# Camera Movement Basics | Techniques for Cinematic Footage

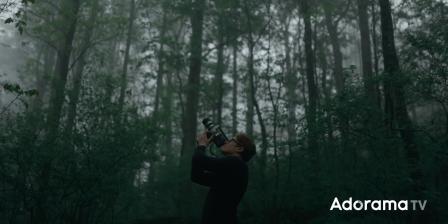0s
Film is separated from almost any other art form by its ability to really convey motion,
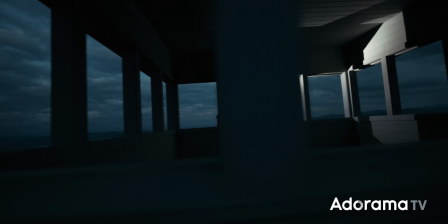6s
to show how the characters move through the scene and move the viewer through it with them.
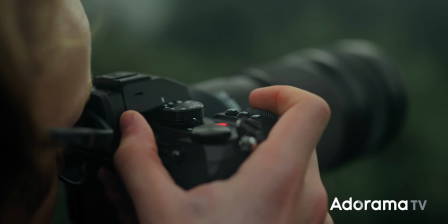12s
And one of the biggest ways we convey motion on screen is by moving the camera.
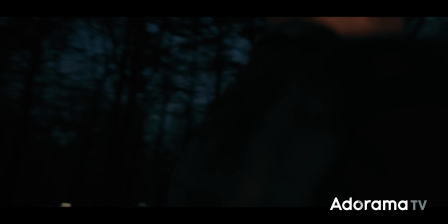17s
Camera movement can help to immerse the viewer in the story, but it can also really take them out of it when it's done poorly. So in today's video, I want to share with you how you can use it and how you can use it well. Starting out with the different types of camera moves you can use in your shots.
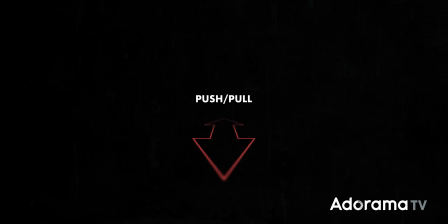34s
First, you have these lateral camera motions where the camera can push or pull either forward or backwards, or track either left or right.
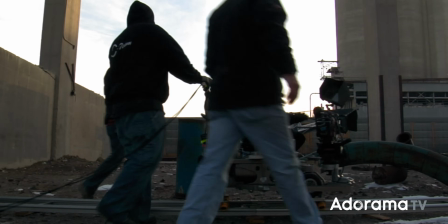43s
If you're working on a larger, more involved production, this type of camera move would traditionally be done with like a slider or a dolly.
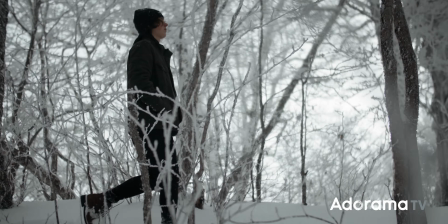50s
But for the more run and gun style of filmmaking that we tend to talk about in these videos,
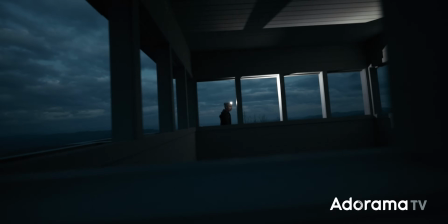55s
you're probably going to be doing most of this on like a gimbal or handheld.
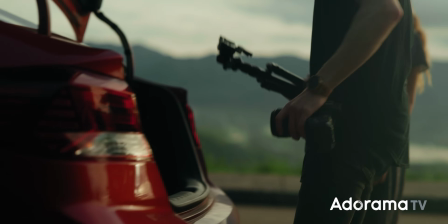59s
It's more about the concept and the idea of how the camera moves through the scene than it is about the gear that you use to move it. That being said, this next type of camera move is one that's literally named after like the heavy, expensive,
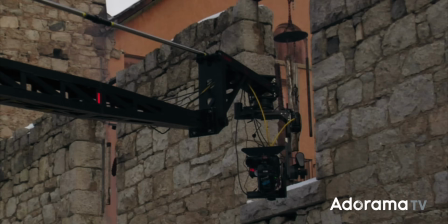74s
difficult to use gear that you would traditionally use to achieve it, and that is a jib,
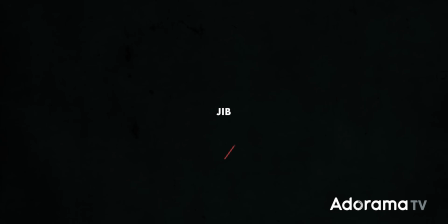79s
where the camera moves up or down, and you don't need an actual jib to do this.
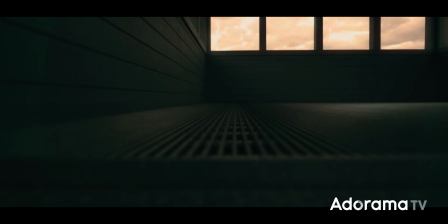85s
You can totally do this with a gimbal, a drone, or just completely handheld.
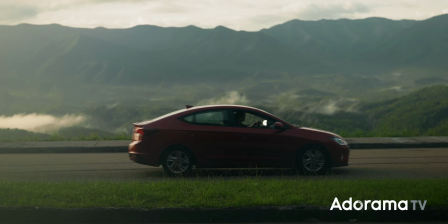90s
Once again, it's about the theory mostly. Moving on from those, the camera can also pan left to right or tilt up and down.
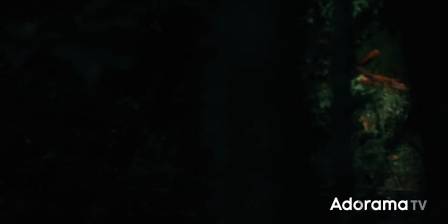98s
And in these cases, the camera's not actually moving through the scene, it's just rotating around to change the field of view.
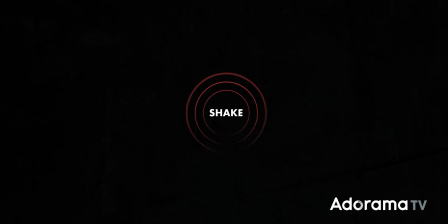105s
And finally, we have just camera shake, like handheld camera motion,
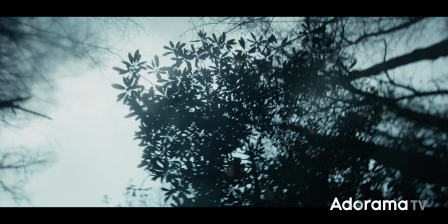109s
which can add some grit or intensity to the scene and can also very easily be overdone.
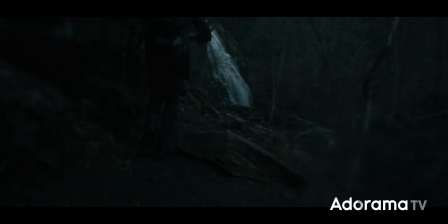116s
So you gotta be careful with this one when you use it in your films. And most camera moves are going to be a combination of like two or more of those movements we just talked about. So you might have a camera movement where the camera is tracking left to right, but also panning right to left.
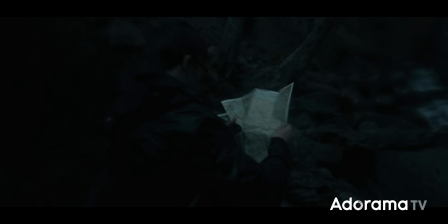133s
And then you have an orbit where the camera is kind of circling around the subject and keeping it in the frame.
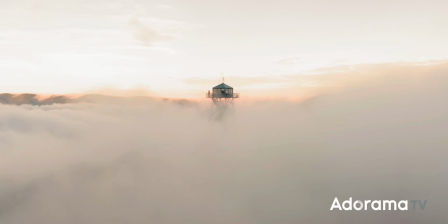139s
And other examples like that, you know, maybe you're jibbing the camera up,
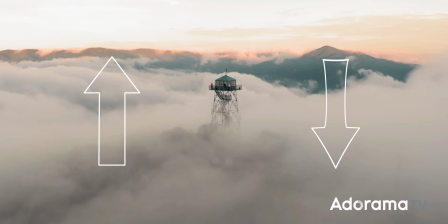143s
but tilting down to keep the subject in frame, and there's some handheld movement in there as well. The possibilities are pretty much endless once you start combining these together. And of course, we do also need to mention static shots, like a just locked off shot on a tripod like this one is not like leaving something out.
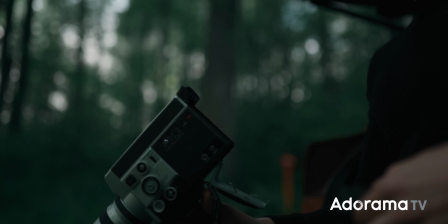162s
You don't need camera motion. A static, completely locked off shot with no movement of the camera can also
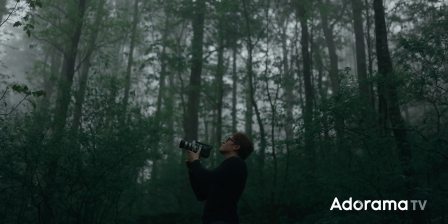169s
be perfectly fine when used intentionally and can serve the story. So now that we've gone over the different ways to move your camera, let's talk about why. Like, what are the different reasons that you should have to move the camera through the scene?
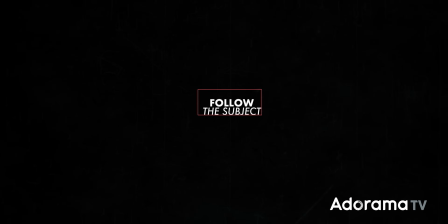183s
Why might you want to? Perhaps the most simple is just to follow a subject, to keep the subject in the frame.
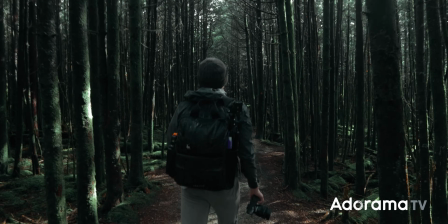189s
For example, having the camera track next to a subject as they're walking through the scene. Beyond just following a subject, you could also use some camera motion to place emphasis on a subject,
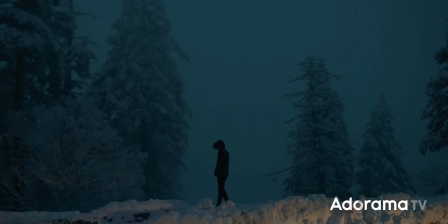201s
like a slow push in to highlight the importance of that person in the scene.
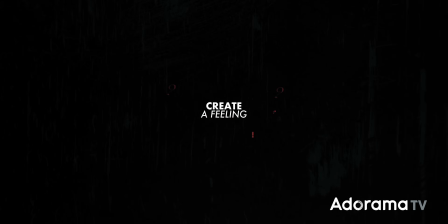206s
Camera motion can also create a feeling for the viewer.
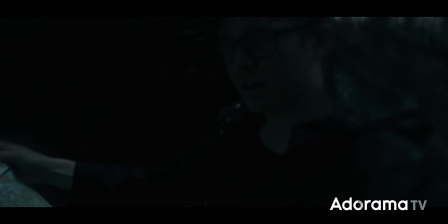209s
So having the camera very quickly orbit around a subject can indicate confusion or that they're very overwhelmed by their surroundings,
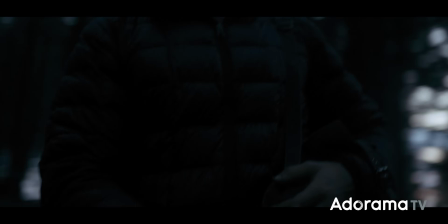217s
and having some handheld camera shake in the shot can add some extra tension and grit to the scene. In addition to conveying a subject a certain way, you can also move the camera to shift the focus from one subject to another.
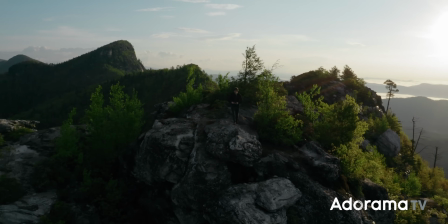230s
So for example, maybe starting on a shot of a person and slowly pulling out to reveal the vast landscape around them. So we've gone through the different ways to move the camera, the different reasons to move the camera, and now let's talk about some ways to move the camera well, just some tips to help you achieve better camera motion in your footage.
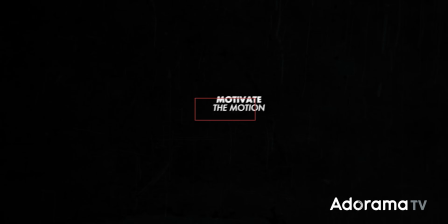250s
Perhaps the biggest, most important is to motivate your camera motion. There should be a reason that the camera is moving.
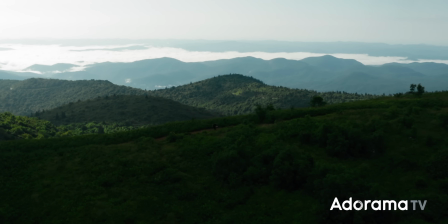257s
This could mean tracking to follow a character through the scene, or panning over to show what they're looking at. So in either of those examples, the motion of the character in front of the camera is motivating the motion of the camera itself.
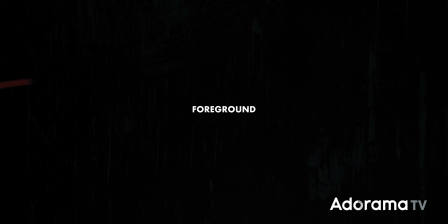272s
One technique I use all the time is to use foreground to emphasize your camera motion.
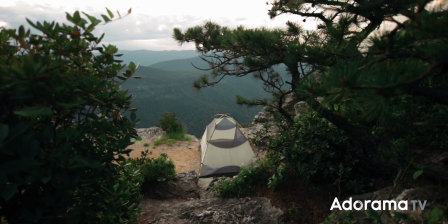277s
So have something really close to the lens. That way, when the camera does move, it moves more dramatically.
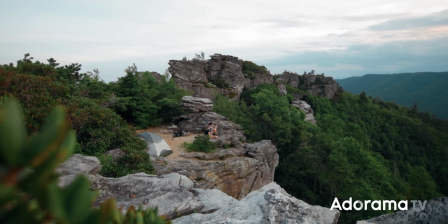284s
You can see that motion more clearly. And this is particularly helpful when you're shooting either handheld or with a smaller rig like a short slider,
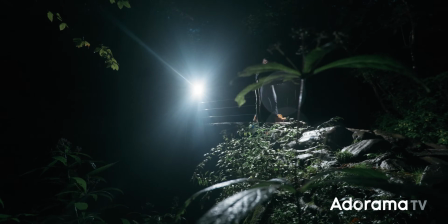293s
where you don't have too much range of motion. And finally, a very simple one that I guess kind of goes without saying, but is still important to mention, is just to make sure it's smooth,
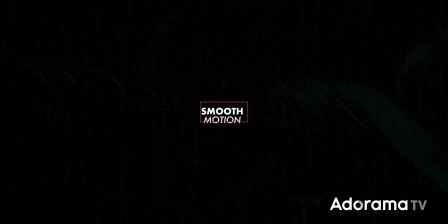304s
because a jittery, rocky camera motion can just be incredibly distracting for your shot. And of course, handheld camera shake is not inherently bad, but it needs to be used intentionally and not just be a distraction from the motion of the camera.
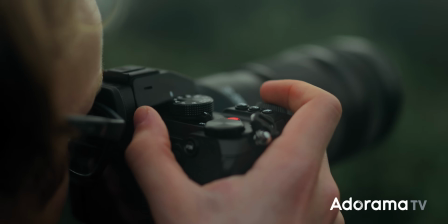319s
It needs to seamlessly fit into the scene. If you are shooting handheld, there are plenty of techniques you can use to smooth out your camera motion,
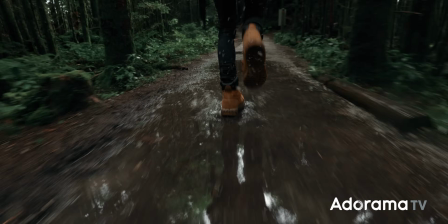326s
one of the simplest being just shooting at 30 frames a second and then slowing the footage down to 80% speed in post.
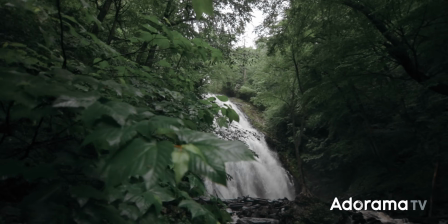333s
But our next video is going to be solely focused on getting good handheld camera motion, so stick around for that and we will dive way more in detail on that particular little subcategory of this topic. I hope you've enjoyed this video, learned some new useful techniques from it. If you did, make sure to subscribe to Adorama TV for more videos just like this one. If you're feeling a little crazy, you can also subscribe to me. Just gonna throw that out there. But all that being said, I hope you enjoyed, and I'll see you in the next video.